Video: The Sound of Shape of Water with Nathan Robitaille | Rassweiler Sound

Hey guys, I just made it inside the Baltimore, this weird government secured, highly secured facility. Inside this deep, deep basement, there's pools of green water everywhere. It's like a swamp down here, man. Did you hear that? What?
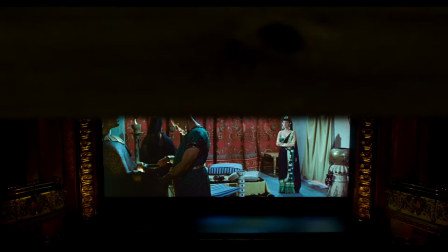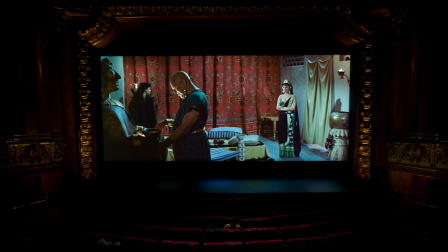[0:37]
Hey guys, welcome to Rassweiler Sound.
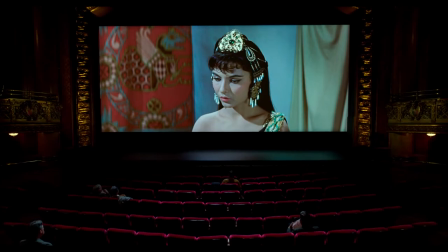[0:40]
I'm Jamie Rassweiler, here with Nathan Robitaille, the supervising sound editor on The Shape of Water.
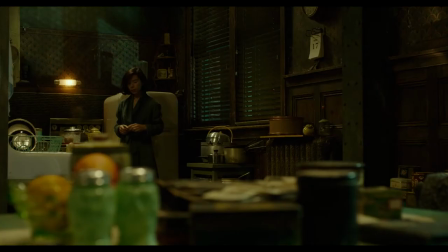[0:46]
In this talk, we chat about character development through sound, sound design,
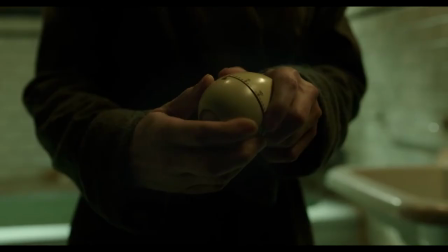[0:52]
and voice acting challenges throughout the production of the film, and how to improve your sound design chops.
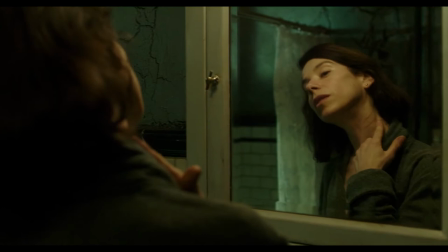[0:58]
So, let's get to it. Hey man, how's it going? I'm good, man. How are you? I'm good.
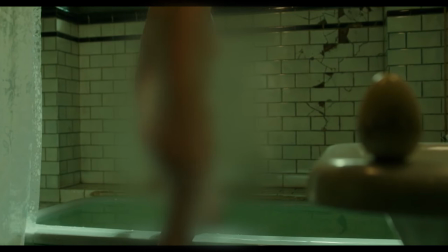[1:03]
Awesome. So in the beginning of the film, we enter through Giles' apartment with Eliza.
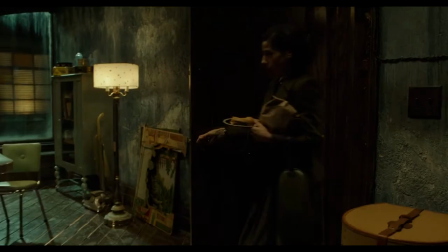[1:09]
What can you tell me about this particular scene that changes the audience's perception of Giles?
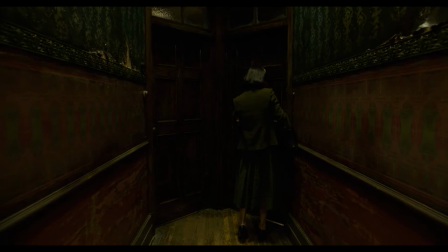[1:14]
The character Giles, and this was baked into the script, and I kind of noticed, this is one of the first things that I kind of noticed about his character.
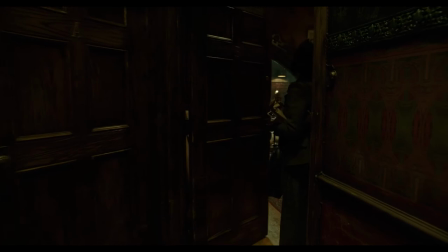[1:21]
He has all these cats in his apartment. And I mean, if you watch the scene, you don't really see a ton of cats.
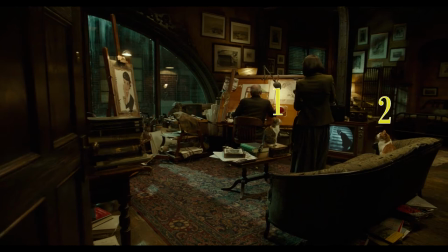[1:28]
You hear them.
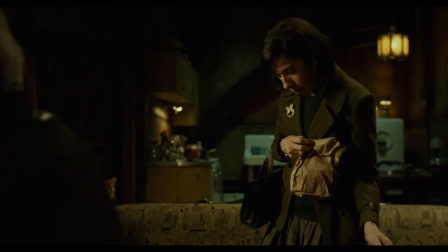[1:31]
And what that kind of does is it sort of manipulates the audience into
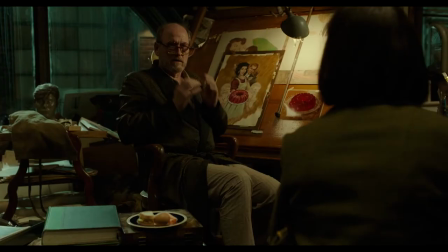[1:38]
investing their opinion into Giles, because, you know, you'll have, I think anybody, you know, when you hear about somebody who has a lot of cats,
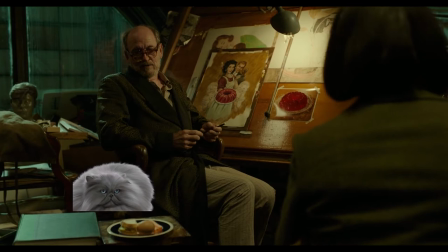[1:46]
you know, you have an opinion about that, and everybody has an opinion about people who have too many cats.
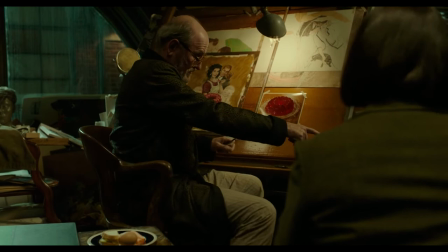[1:52]
Yeah. And so I was reading the script and I think it pulled it off.
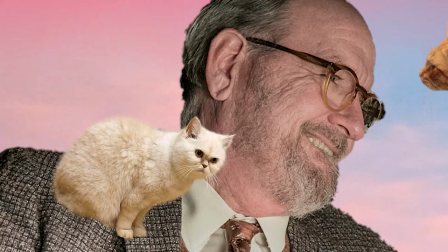[1:55]
To me, it seemed like, you know, he was just this really sweet, loving, nurturing type.
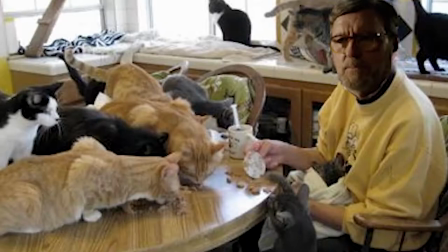[2:01]
And maybe somebody who hates cats won't feel that way. Maybe they'll think that he's a hoarder or something weird like that.
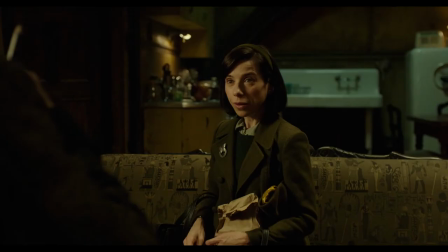[2:06]
But, you know, regardless, we get to tell the audience something about Giles's character without wasting any time in the cut.
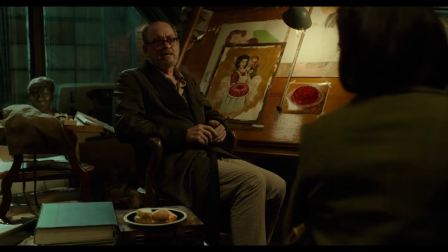[2:14]
And I have to say,
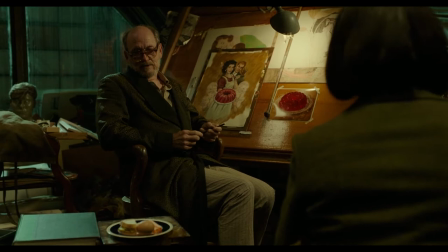[2:19]
the execution of those cats, I have to give credit to Tyler Woodham, who was one of the sound effects editors on the movie with me.
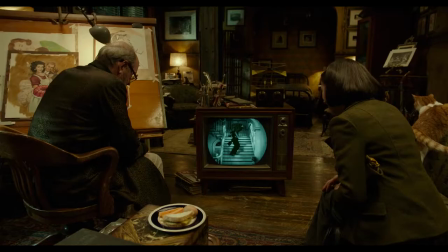[2:26]
So yeah, and he did a bang up job. So throughout the film, we realized pretty early on that Eliza is a mute character.
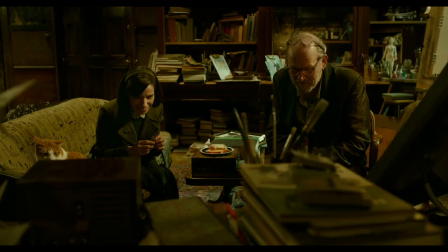[2:34]
As part of the sound team, how did you make her seem interesting to the audience without any dialogue? Well, I certainly can't take credit for saying that, for making her interesting.
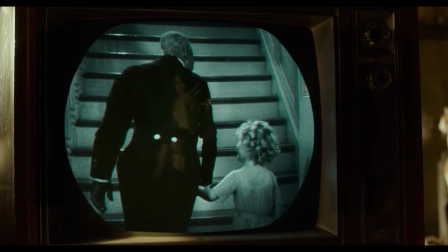[2:44]
If you want to look at it in terms of adding depth to her character, when we cut out of Giles' apartment, for example,
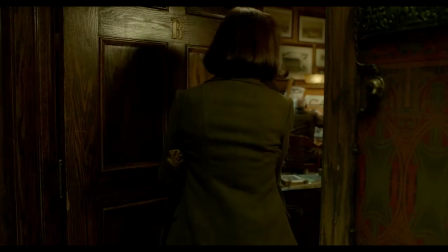[2:52]
she's walking down the hall, and one of the things that we were asked for by Guillermo was,
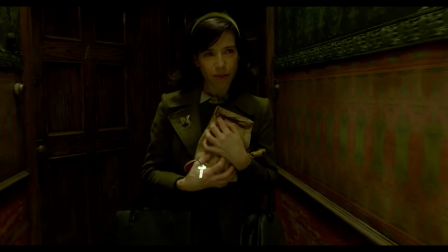[2:58]
you know, let's get tap shoots.
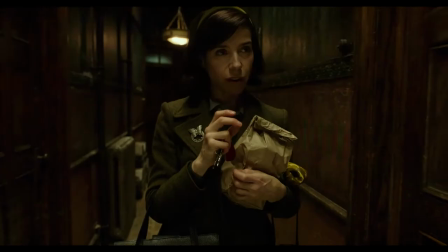[3:01]
And it wasn't immediately apparent what he was going for, but what the process revealed was that,
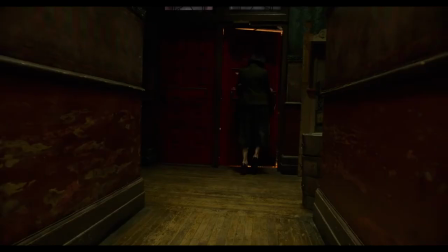[3:08]
you know, he kind of wanted to show that Eliza had music in her heart, that she was mute,
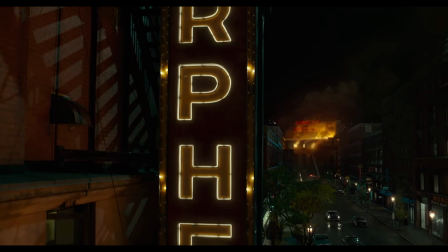[3:15]
but she wasn't meek or shy. She was confident. She had, you know, she had dance in her.
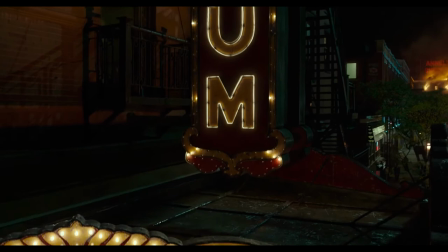[3:22]
And I think that's kind of what tied it all together, was bringing in an actual tap dancer,
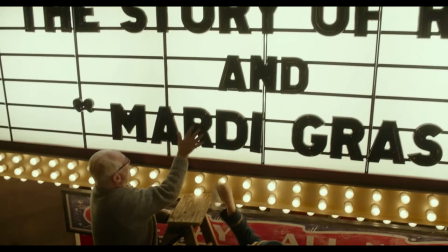[3:26]
because then when you're doing those moves, at least you have the dance nuances of a tap dancer.
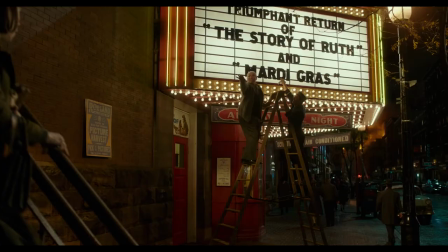[3:32]
And so you wind up hearing these tap shoes, and it kind of suggests a little bit more about Eliza.
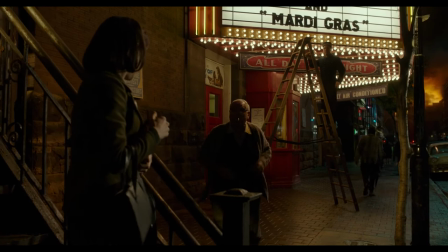[3:38]
Yeah. She knows all of the moves to her favorite tap dances. So speaking about Eliza, let's speak about her love interest, the fishman.
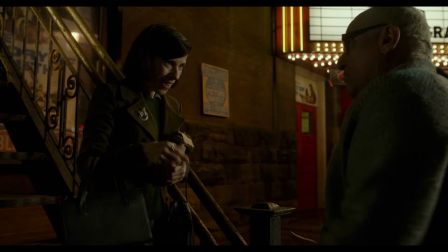[3:46]
I think it's a very interesting dynamic.
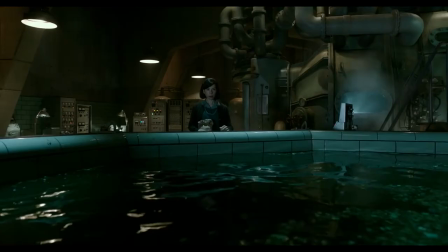[3:48]
But as part of the sound team, what were some steps that you took to help adapt the overall audience to have them be comfortable with this love story?
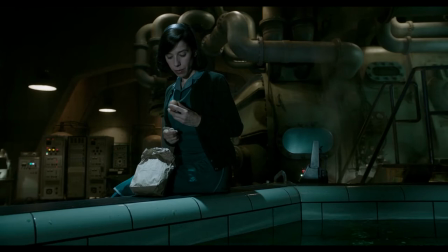[3:56]
I would say in the first scene that Eliza meets the creature, that's the first time that we really get to meet the creature ourselves as the audience, right?
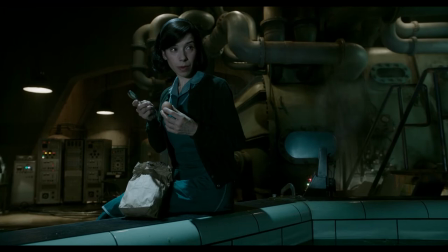[4:05]
Like, that's when his eyes first come out of the water, and we don't know who he is.